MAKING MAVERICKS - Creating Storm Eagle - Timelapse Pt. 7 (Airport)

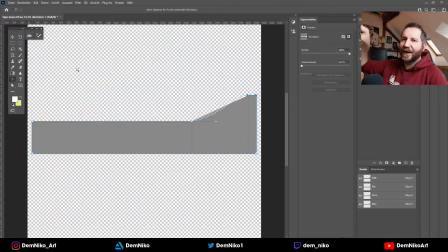1232s
Yeah, so yeah, now you see I'm taking the airport sign on top of it and using as a template to have it also
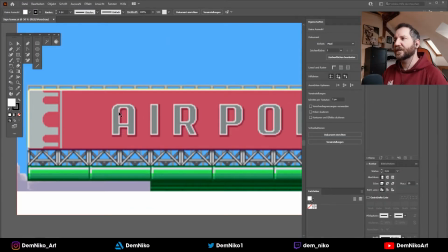1243s
as close as possible to the original thing. So I'm porting it into Illustrator, and I just trace the whole
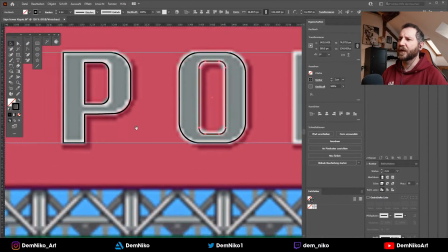1253s
sign, because that was the easiest way. So as you see, I'm just recreating the letters.
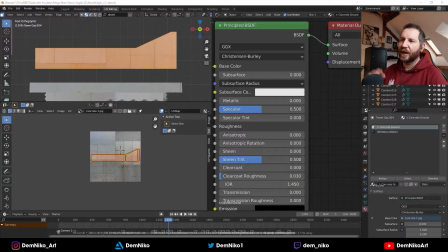1259s
I'm creating the whole thing, and then I could import it into Blender,
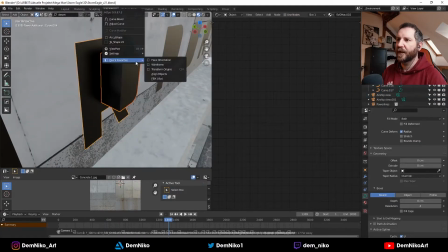1264s
because you can import I think SVG files,
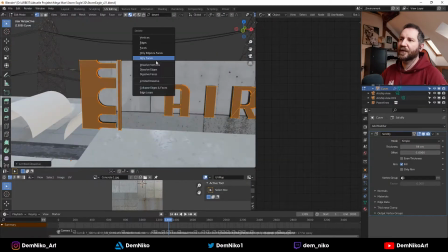1269s
and yeah, I could create geometry out of it and then have the airport logo recreated
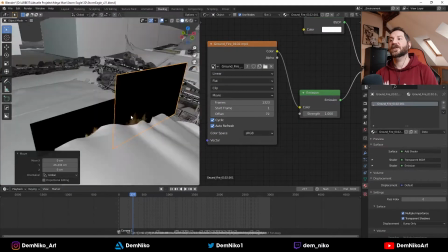1277s
like it was before. That was also a very interesting part I used for the fire.
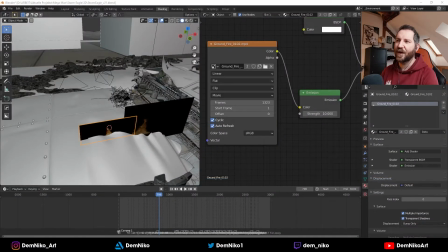1286s
There were mostly not real fire like simulations.
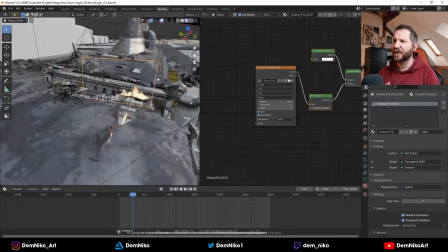1289s
It was just videos of fire that I got, I think also from Ian, but also from Action VFX.
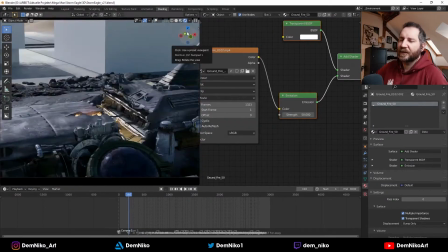1297s
You can just get footage of fire.
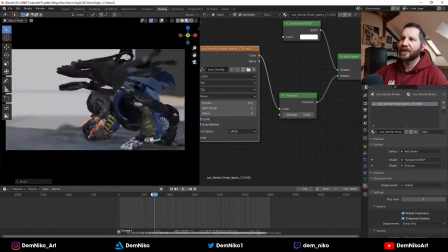1300s
You can import it as a video 2D plane and place them at the right angle, at the right distance and everything.
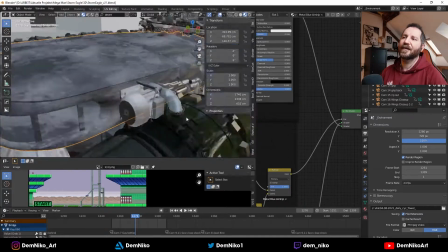1309s
The black parts are gone, and then you have basically real fire in your scene,
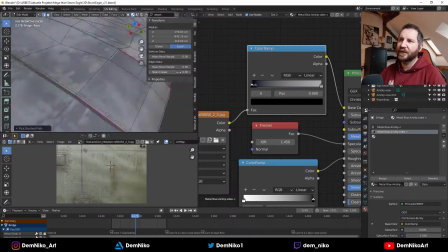1315s
and it when you don't spin around it, it works totally, and it's totally believable.
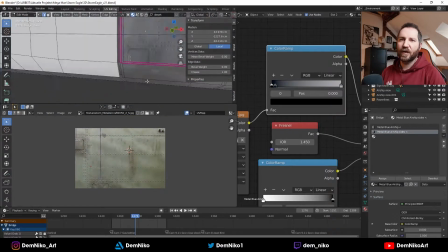1321s
So I used a lot of those just 2D videos,
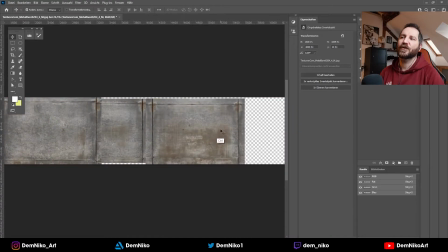1325s
basically put everywhere on the scene to have it to have fire elements.
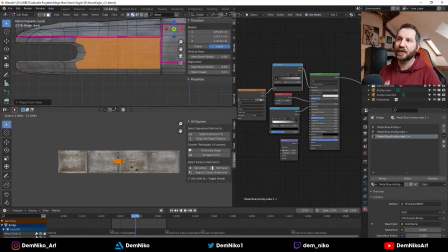1330s
You can also make them emit light, so they actually interact with the environment.
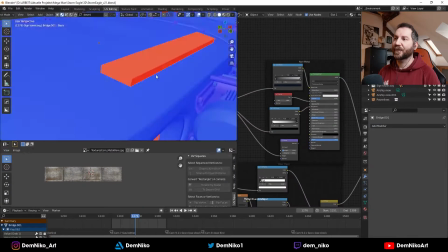1336s
That was really cool. So they don't stand out that much. So that's really cool.
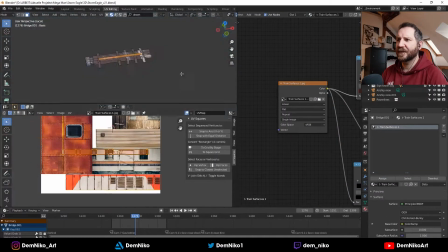1344s
Here I still thought it's still not interesting enough,
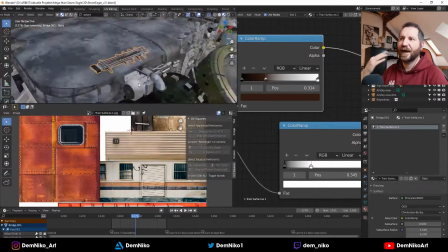1349s
the top part of the bridge, so I thought, okay, let's add even more detail, add more stuff to it.
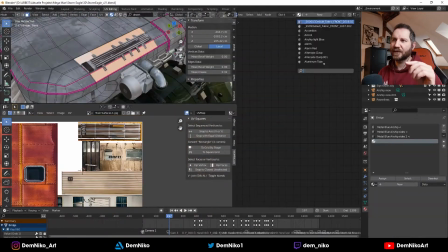1355s
So I created a few small assets that I put in there just to have something there.
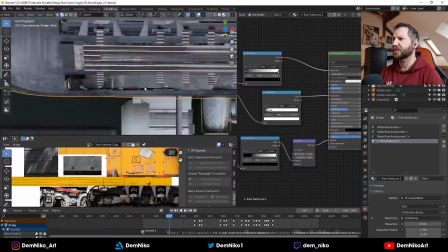1361s
I'm not sure if that worked really well. It kind of did, yeah. In the end, I'm happy with it.
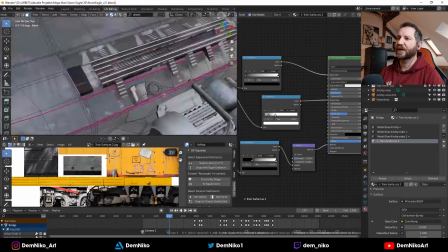1368s
Yeah, as you see also there, the texture's flat.
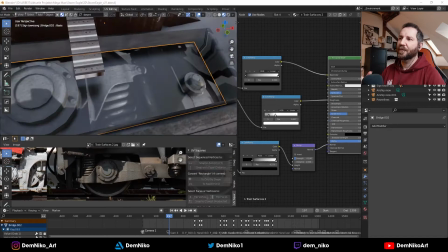1372s
There are some details, so I extrude them and make them real geometry so that it adds more believability.
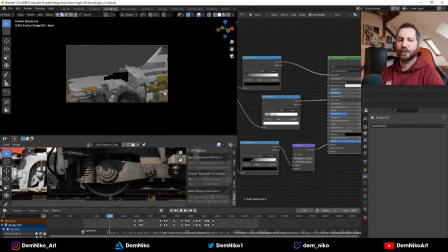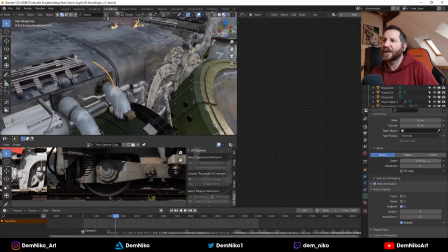1388s
Yep. Again, some pipe assets also from Ian. Thank you very much.
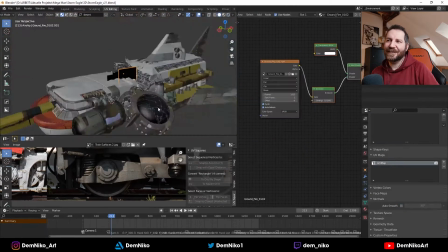1395s
These are easy assets, I would say, very, very simple assets,
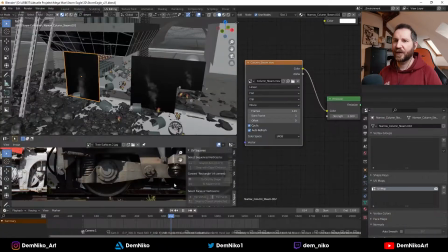1400s
but if you do a lot of them, you actually it takes a lot of time, so it's good to have some of those.
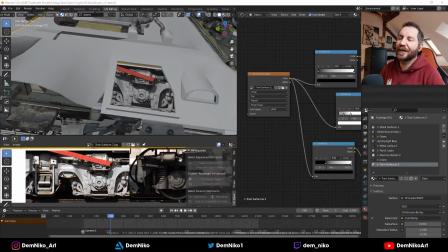1407s
Also with the smoke, as you've seen, it's already gone. I did the same as with the fire, so there's footage of smoke.
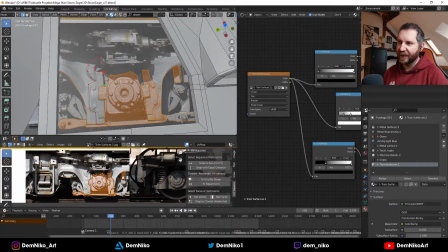1414s
You can add it as a 2D video, put it in the scene, and if it's in the background or whatever, it totally works.
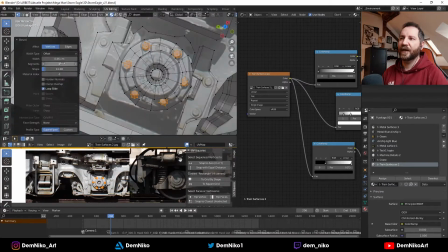1420s
So it's a very cool way to have smoke without simulating smoke.
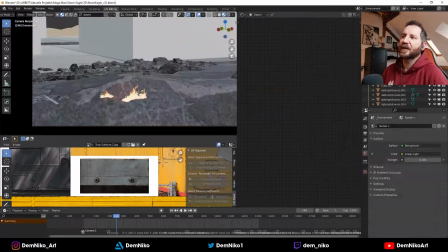1426s
That's actually takes a lot of time to render and to calculate. You just put a 2D video of smoke and it works.
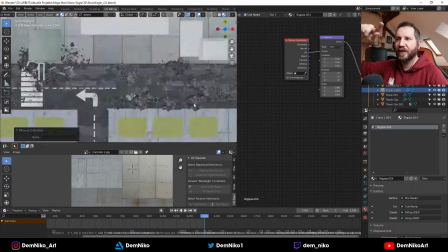1434s
So all the smoke in the background and everything that you see, it's just 2D smoke videos.
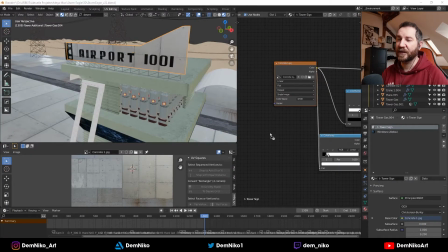1439s
Also from Ian Newbert and also from Action VFX. Yeah, those some free assets, I think.
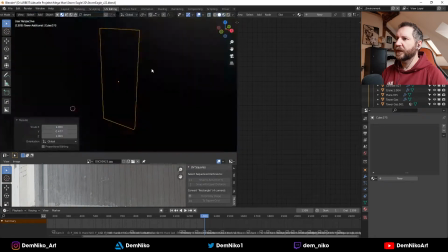1448s
Yeah, so there I'm creating some doors for the storage,
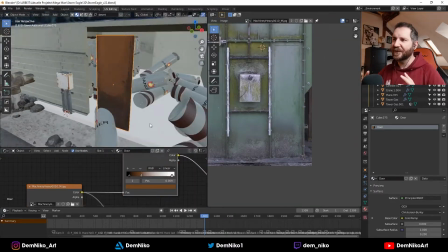1453s
because I thought, okay, in the game they are just all the canisters are exposed, but in reality there would be some kind of door or
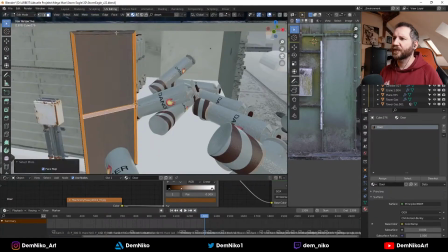1462s
I don't know, some gate or whatever.
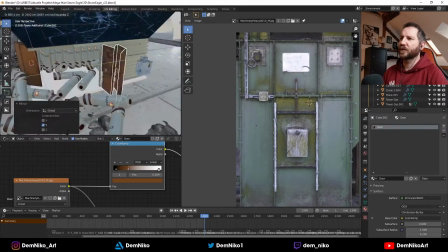1464s
So I imagined, okay, some kind of doors would be cool, some foldable doors maybe that are open.